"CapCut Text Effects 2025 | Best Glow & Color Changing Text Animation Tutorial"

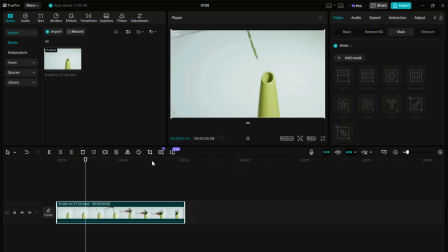It's a simple video showing a flower vase, and now we're going to add some creative text to it. Let's start by adding a default text.
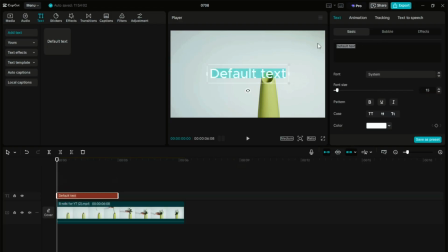I'll type in, "Have a lovely day." Now let's change the font to something cooler and more stylish. I'm going with this one.
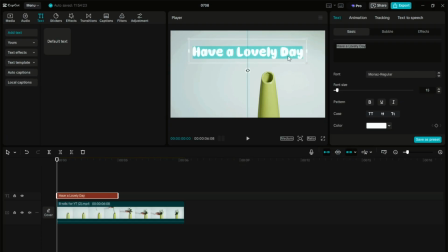It stands out nicely. We'll keep the font color white since we're going to add a background behind the text to make it pop. Make sure the text layer is stretched across the whole clip so it stays visible the entire time.
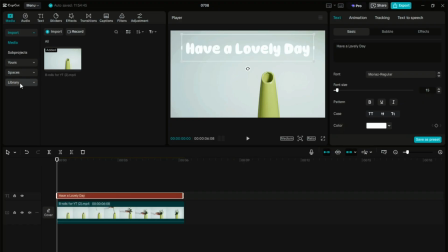Now let's add that background. Go to Media, then to the Library, and search for a solid black background.
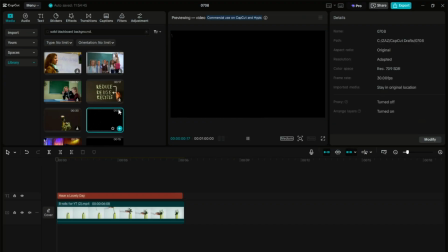This one looks great. It's clean and consistent in color. Drag it onto the timeline.
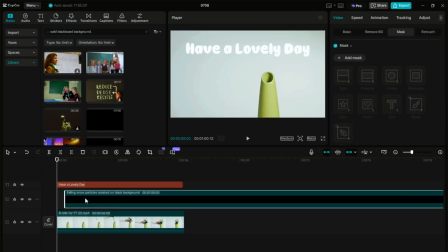Place this black background layer between the video clip and the text layer and trim it so it matches the duration of your video.
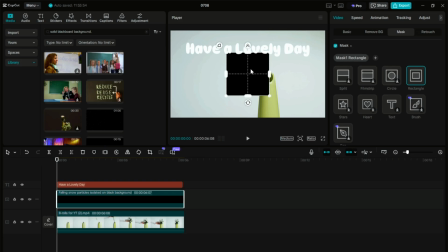Next, we'll add a mask effect to this black background. Adjust the mask ratio so it aligns proportionally with the text. Just enough to highlight it without overwhelming the video.
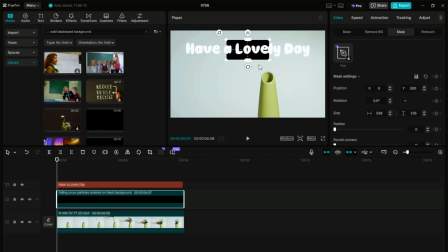Now that it's covering the text, let's animate it using keyframes. Start by adding a keyframe at the beginning of the text layer.
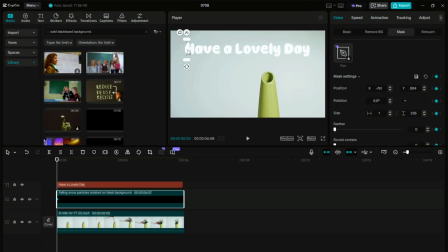At this point, the background should be almost invisible. Then move to the end of the text and add another keyframe. At this point, drag and expand the background mask so that it fully covers the text.
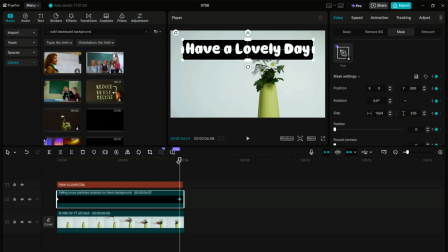Now, as you play the clip, you'll see the background gradually appear behind the text. It looks clean, but a bit slow. It feels slightly dull, so let's make it more dynamic.
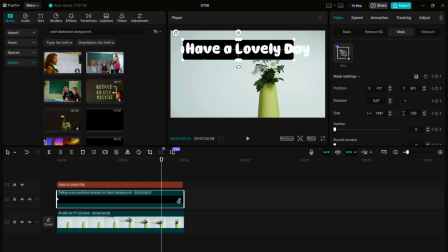To speed it up, simply drag the last keyframe closer to the beginning, somewhere just before the middle of the video.
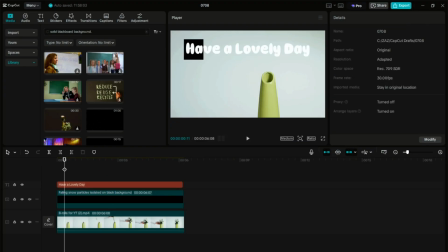Now, when we play it back, the background animates in much faster and looks a lot better. And that's how you can easily add a background highlight to your text using CapCut, giving it a smooth, professional look.
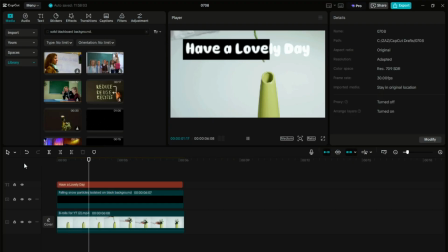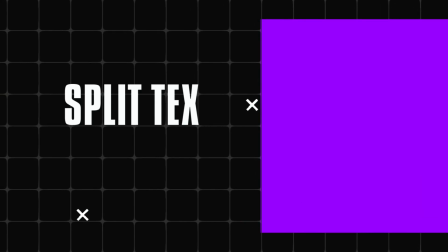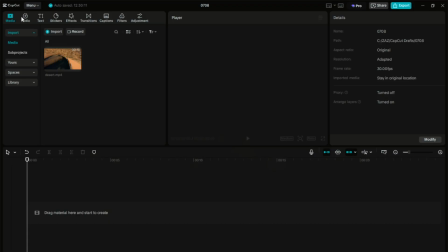So, to begin, let's head over to the Media Library, and from there, go to Backgrounds. Look for a solid black background. Here it is. Just drag it to the timeline.
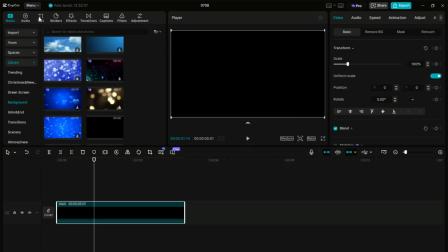Now that we have it in place, we're going to add a text layer on top of it.
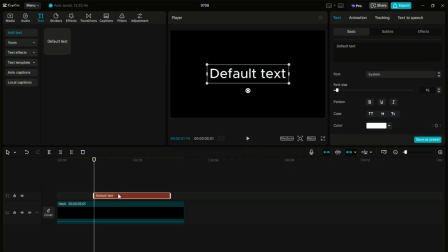Let's type in our text. I'll go with something simple like dessert in all caps.
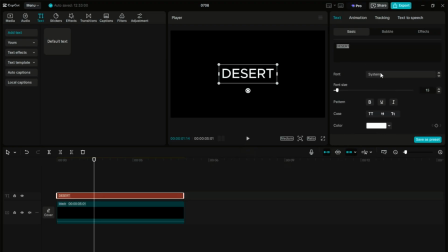Next, I'll search for a good font. For this one, I'll use Impact. It's bold and visually strong, which looks great for this effect. Now, let's adjust the font size. I'll increase it to fill the frame as much as possible, using the maximum space available.
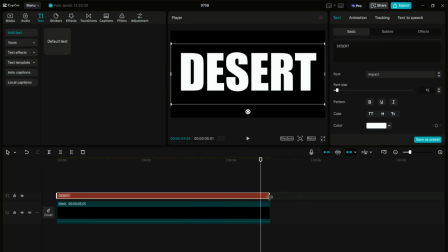Once that's done, check to make sure the background and the text are aligned in the same ratio.